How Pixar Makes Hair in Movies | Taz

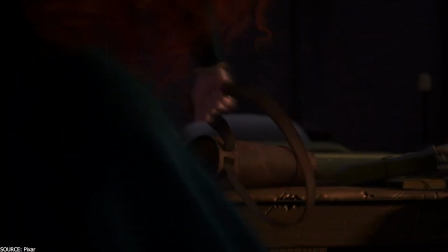In the movie Brave, there is a scene where Merida rides her horse through a lush forest, showing off her archery skills as she goes.
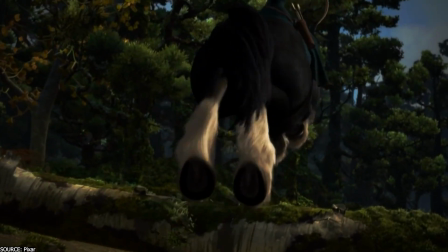The wind whips through her fiery hair, adding to the thrill and excitement of the moment.
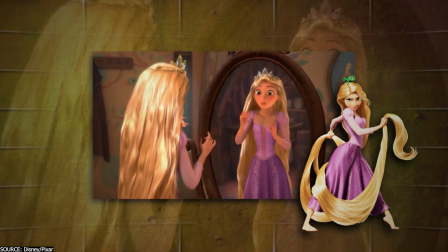This video is not about the blonde Rapunzel or the brunette Jasmine who seem to have a good hair every day,
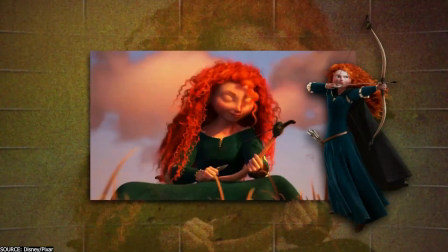but our fair-looking young lady that has messed up hair every day.
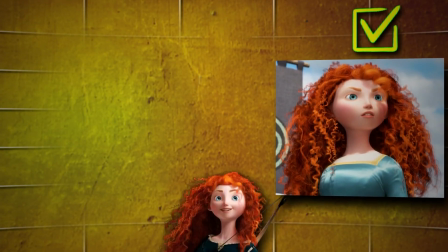Impulsiveness, check. Slender figure and pale skin, check.
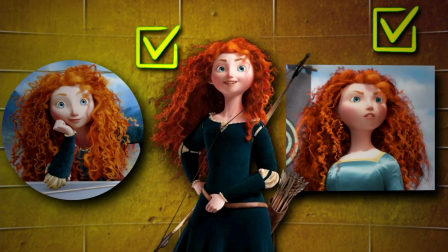Long, curly, and red hair, easy to be simulated, not so much.
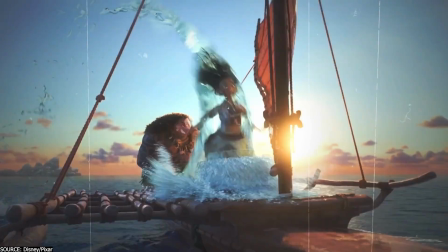In the world of 3D animation, creating a character's hair is a crucial part that plays a significant role in storytelling.
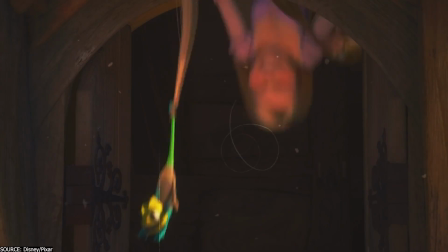A group of talented artists and storytellers spend years perfecting their craft,
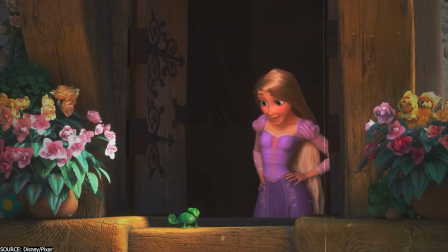paying special attention to every detail, no matter how small it is.
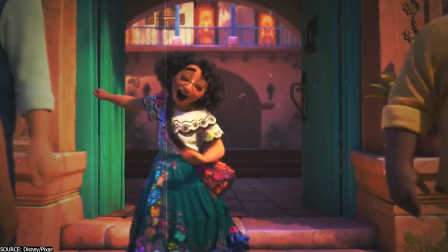They know that a character's hair is a reflection of their identity, in addition to their nature, behavior, and attitude.
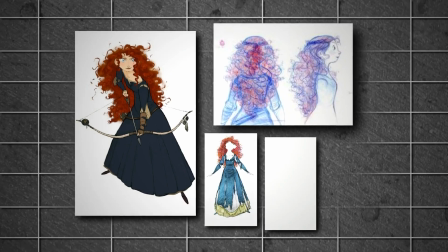So when they created Princess Merida, they spent countless hours creating the perfect hairstyle that would reflect her wild,
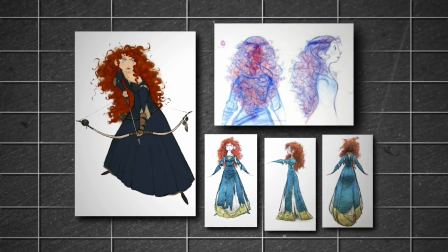untamed, and fiercely independent personality.
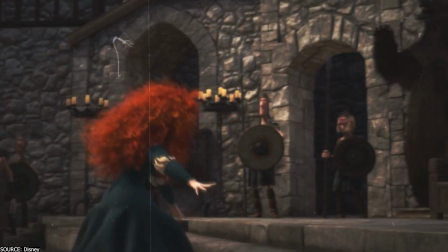Merida's hair became an instant icon, symbolizing everything she stood for, making her one of the most beloved characters in 3D animation.
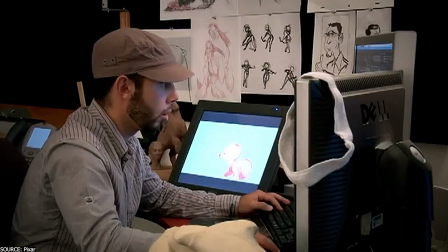In essence, this video emphasizes the importance of paying attention to even the smallest details in storytelling using visuals,
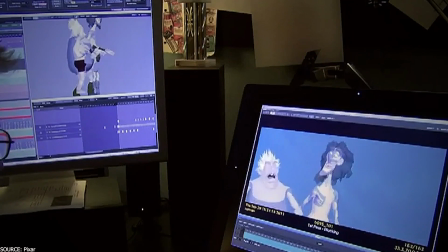as they can greatly impact a character's identity and the overall narrative.
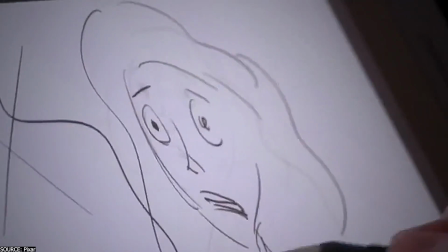So watch closely as we go on an adventurous journey where the Pixar team strives
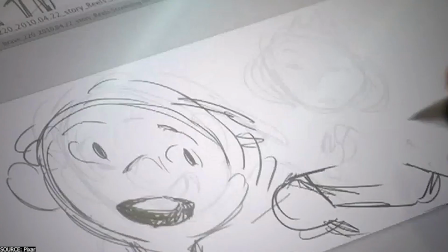to create the perfect hairstyle for our princess amidst countless and many obstacles.
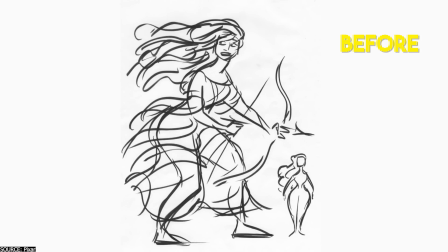The creators worked so hard to make the narrative credible and relatable
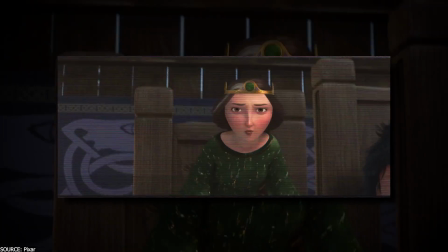to the viewer while demonstrating the bond that can exist between a mother and her daughter,
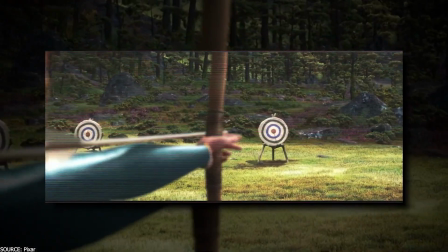which was based on the relationship between the director of the film and her daughter.
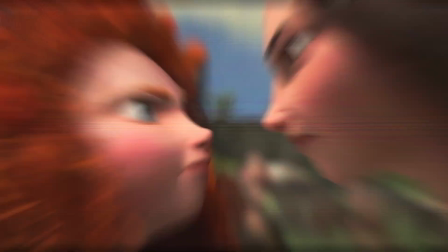Merida's relationship with her mother is inspired by my daughter Emma's relationship with me. We just don't see eye to eye ever, and we fight like cats and dogs.
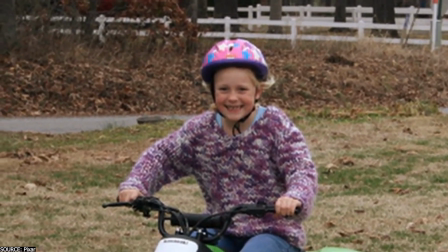And she does have this incredibly passionate nature that to me is Merida.
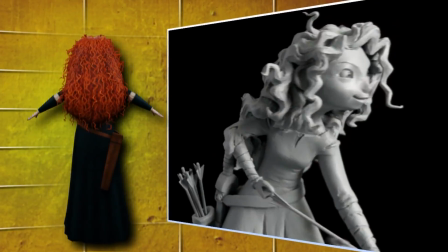They wanted a distinctive and sturdy design for Merida. She was created to be a gymnast and an athlete.
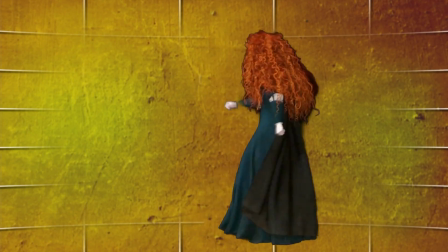They wanted a wildness about her, so that's where the hair came in. The production crew had a significant difficulty making this film thanks to the 16-year-old Merida,
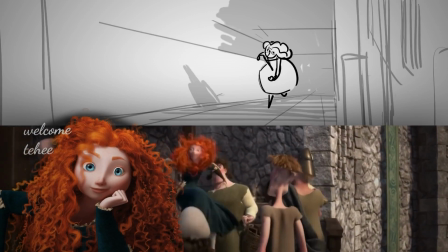and if you have seen the movie, you undoubtedly have probably asked yourself, how did Pixar manage to design her hair?
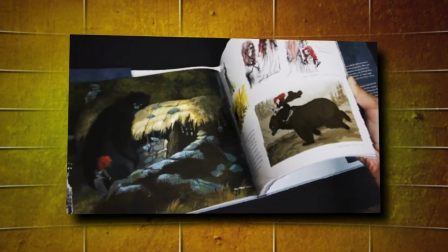Well, the concept art for Merida was all about showcasing her wild, free, and intuitive nature.
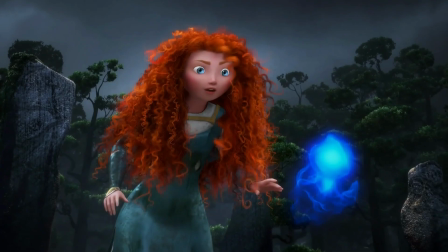The hair was a crucial element of her personality, reflecting her fierce spirit and untamed demeanor.
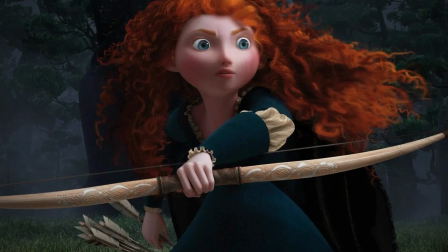The creators wanted her to look like a true rebel, with locks that were messy, wild, and free, just like her.
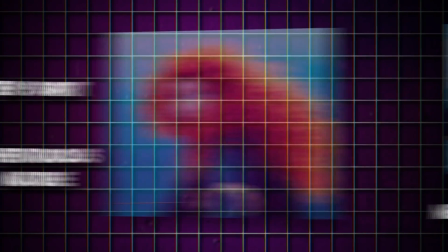So they made sure that her hair was as much of a part of her personality and character as her fiery spirit and adventurous nature. The production designer, Steve Pilcher, noted that the illustrators interpreted the character in their own unique style,
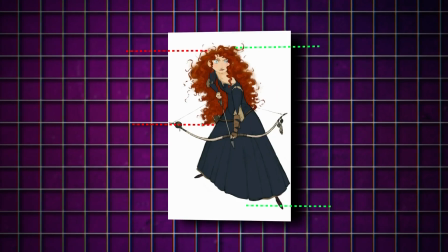including the drawing of the hair and particularly the impact of volume on her look, which allowed the character's soul to always remain.
We want it to be in her face, and we want it to be flying around. We don't want it to look combed. We don't want it to look like she's a princess. We want her to look like, you know, her own person.
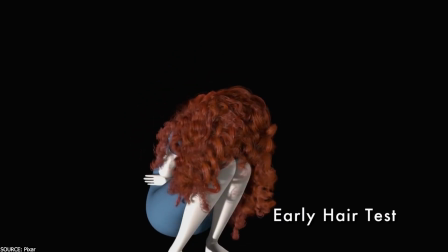The initial hair test result wasn't very pleasing.
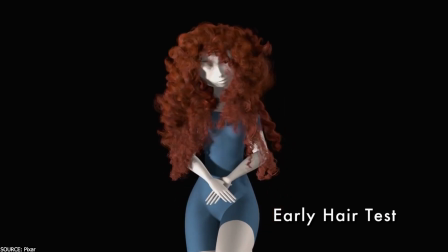Curly hair simulation was not possible using the hair simulator because the hair was bouncing extensively.
With that kind of volume and curls, that's a very tricky simulation problem.
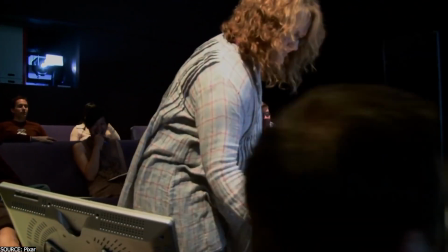Let's dive in. Welcome to Character Sim Review.
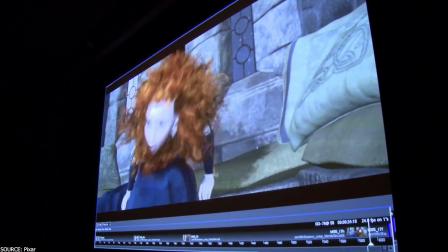The team of artists at Pixar faced technical difficulty while simulating the untidy,
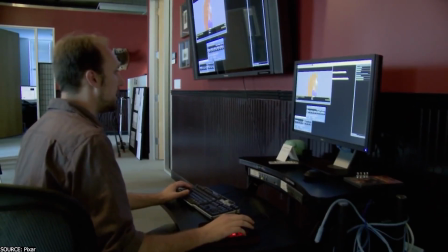tempestuous, unpredictable, yet aesthetically pleasing hair. Nonetheless, the hair techniques they used were not able to produce the desired result.
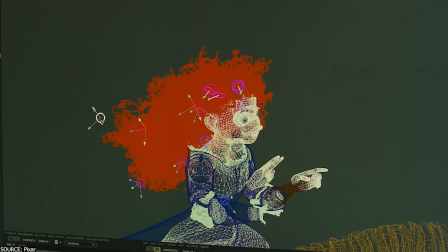The entire crew felt uncomfortable with cutting Merida's hair and refused to even consider it since it is,
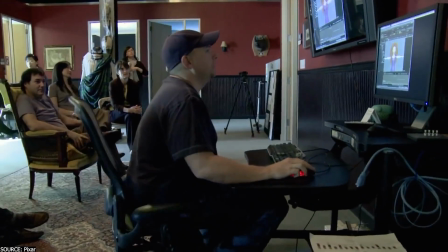and I quote, the visual representation of her wild, unruly free spirit.
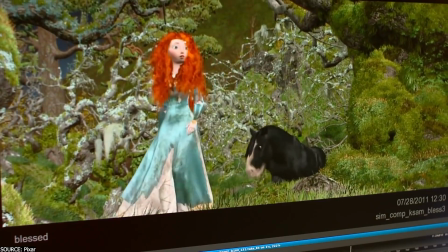We would have a very different character and a very different expression of what Pixar
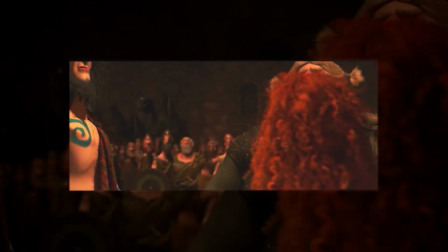originally sought to develop without all the new technologies and the difficulty her hair design posed.
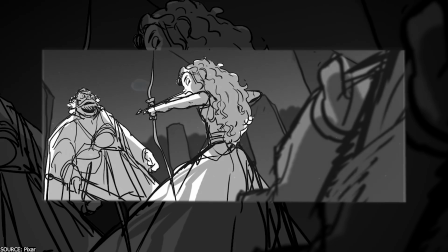Actually, it would have affected the connection with her mother, which is what they are trying to concentrate on the most.
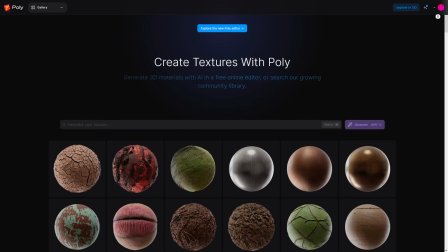Before we continue, let me tell you about WithPoly, the sponsor of today's video.
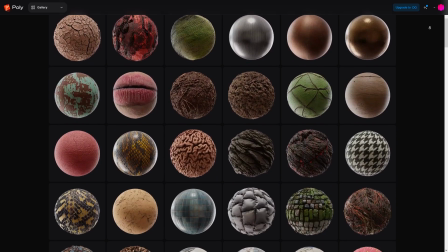WithPoly is a platform that provides a plethora of ready-to-use textures ranging from metallic,
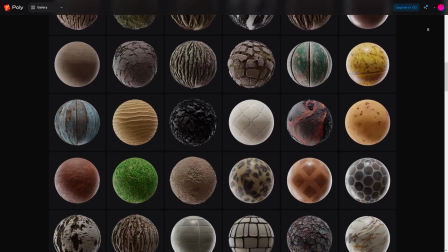dirt, fabrics, and even wood textures.
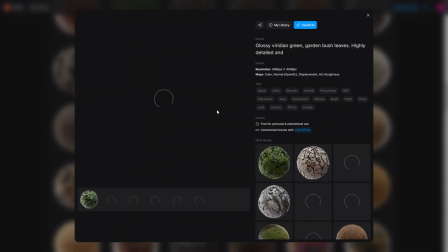The most amazing and noteworthy feature of this platform is not only providing high-quality textures, rather,
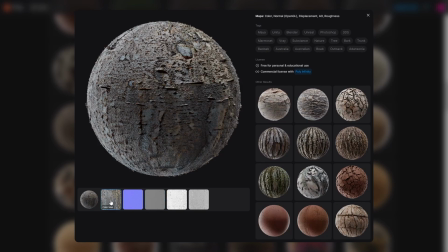it is the fact that these textures are entirely generated using AI because they are not procedural or even scanned textures.
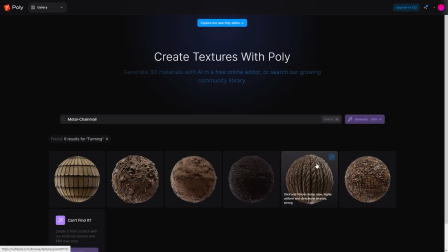The platform offers you the ability to search for generated textures and you can generate one yourself.
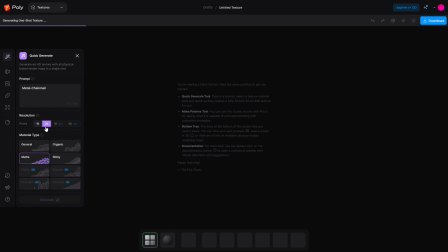The process to do that is easy and gives you good results in just a few seconds.
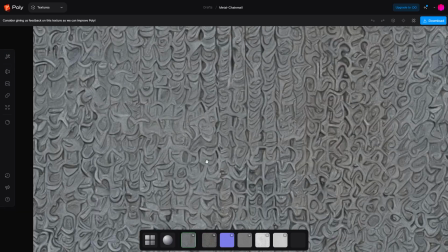You just need to type in a prompt, choose the resolution and the style you want, and you got your first texture.
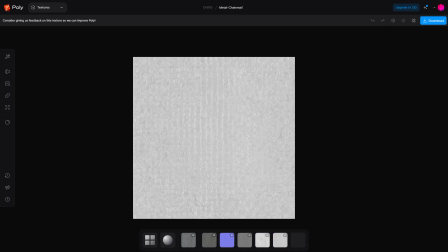My favorite feature of WithPoly is that you can upload an image and use it as a color map,
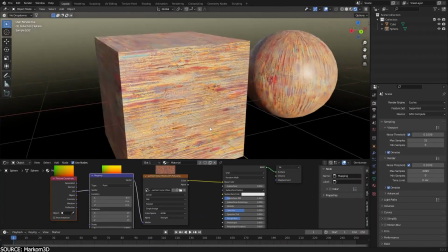allowing you to create a texture with all the maps from just one image.
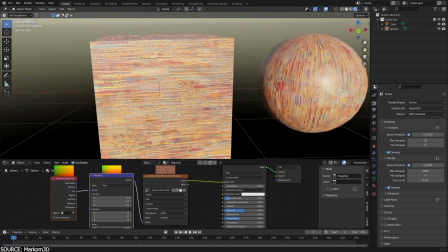Additionally, you can upscale a texture and make it seamless, and you can produce PBR maps that you can use inside your 3D software.
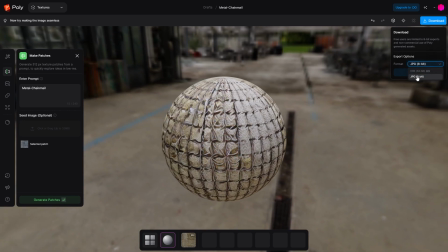The platform is free to use, but if you want access to more features like up to 8K resolution and 32-bit XR PBR maps,
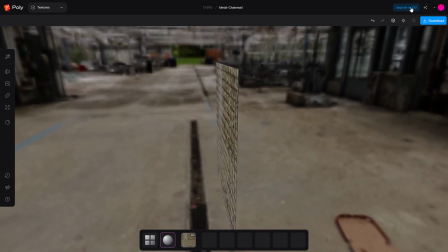or if you want to create your textures or download them indefinitely, you can sign up for a subscription plan for just $20.
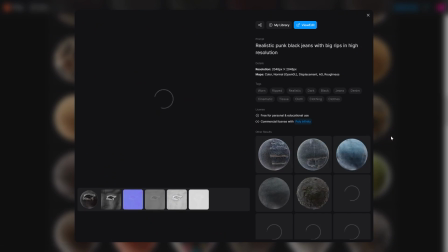If you are interested in WithPoly, you will find the necessary links in the description.
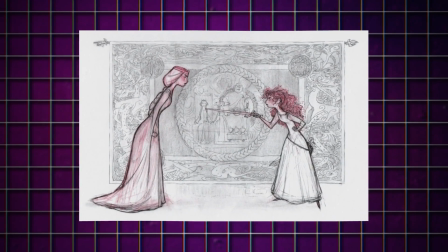Merida and her mother are the definition of disharmony.
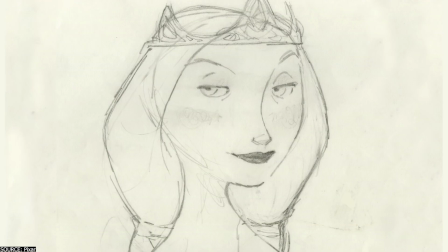Their hair's color, volume, and shape do play a significant role in producing this paradox.
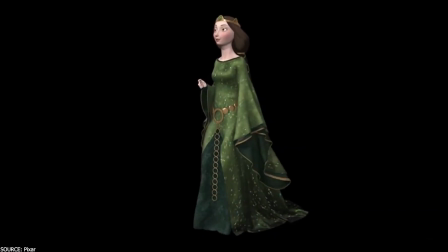Eleanor, the reserved queen, has her hair properly braided and pushed back, yet its weight symbolizes the burden of the empire.
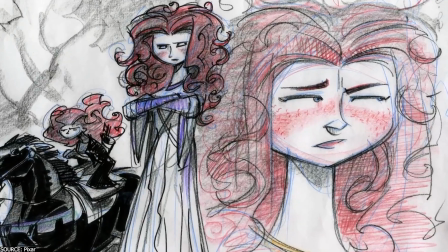Merida's hair, on the other hand, is rebellious,
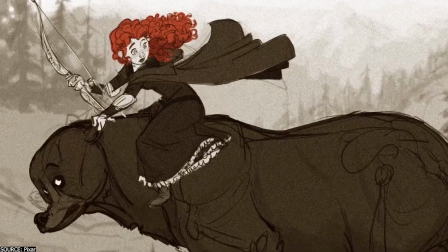and the rebellion requires a lot of work to be showcased through Merida's hair movement and the interaction with what it touches.
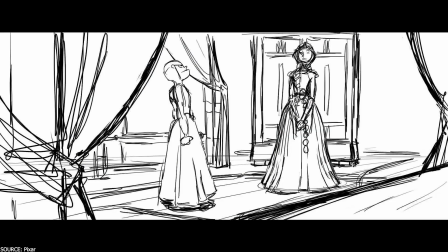Merida was forced to wear a dress and a tiara, which drastically altered both her appearance and demeanor.
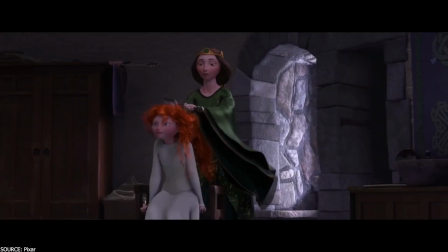Nonetheless, the golden tiara did not last long, as Merida released her untidy hair as a symbol of her independence and defiance.
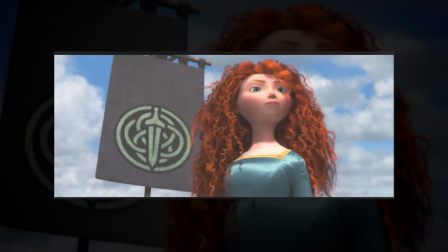I am Merida,
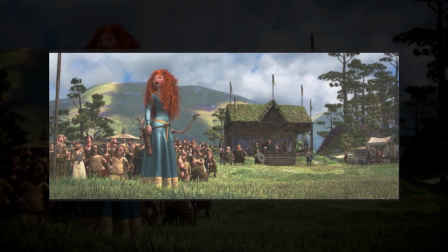firstborn descendant of Clan Dunbroch, and I'll be shooting for my own hand.
The simulation team headed by Claudia Chung set out on a mission to create the most realistic and natural-looking curly hair for Merida.
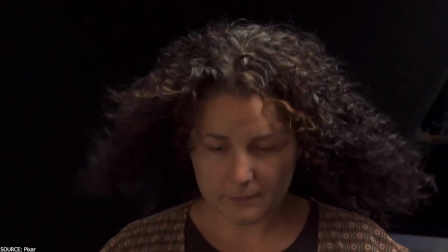To achieve this, they decided to observe real curly hair and its behavior.
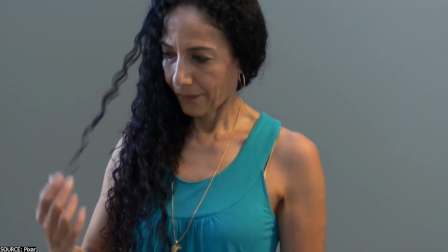They soon noticed that curly hair forms in locks that act like springs, and reshapes itself when pulled on.
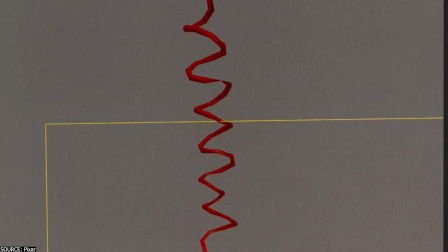This was a breakthrough observation that led to the team to use mechanical functions to model actual springs.
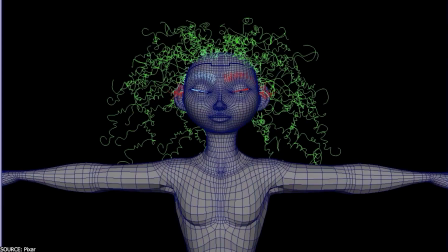With this, they could simulate the behavior of the curly hair. The team created a wide range of springs, each with its own unique characteristics such as length, thickness, bounciness, and stiffness.
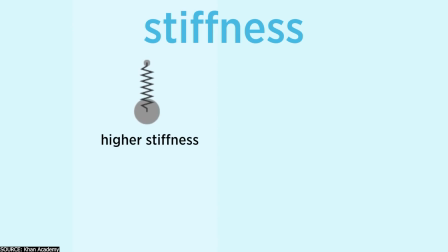To give Merida's hair volume and complexity, the springs were separated into layers, each varying in length, size, and flexibility of the curls.
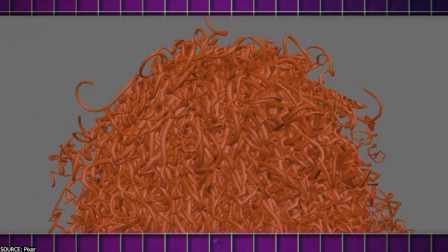This approach created a stunningly realistic head of hair that looked believable and natural.
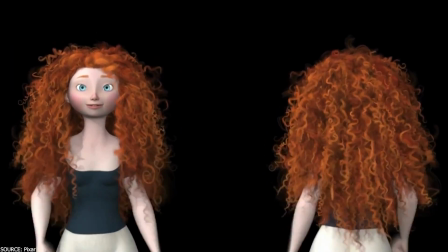But creating the hair was just the beginning. Animating it was a whole other challenge.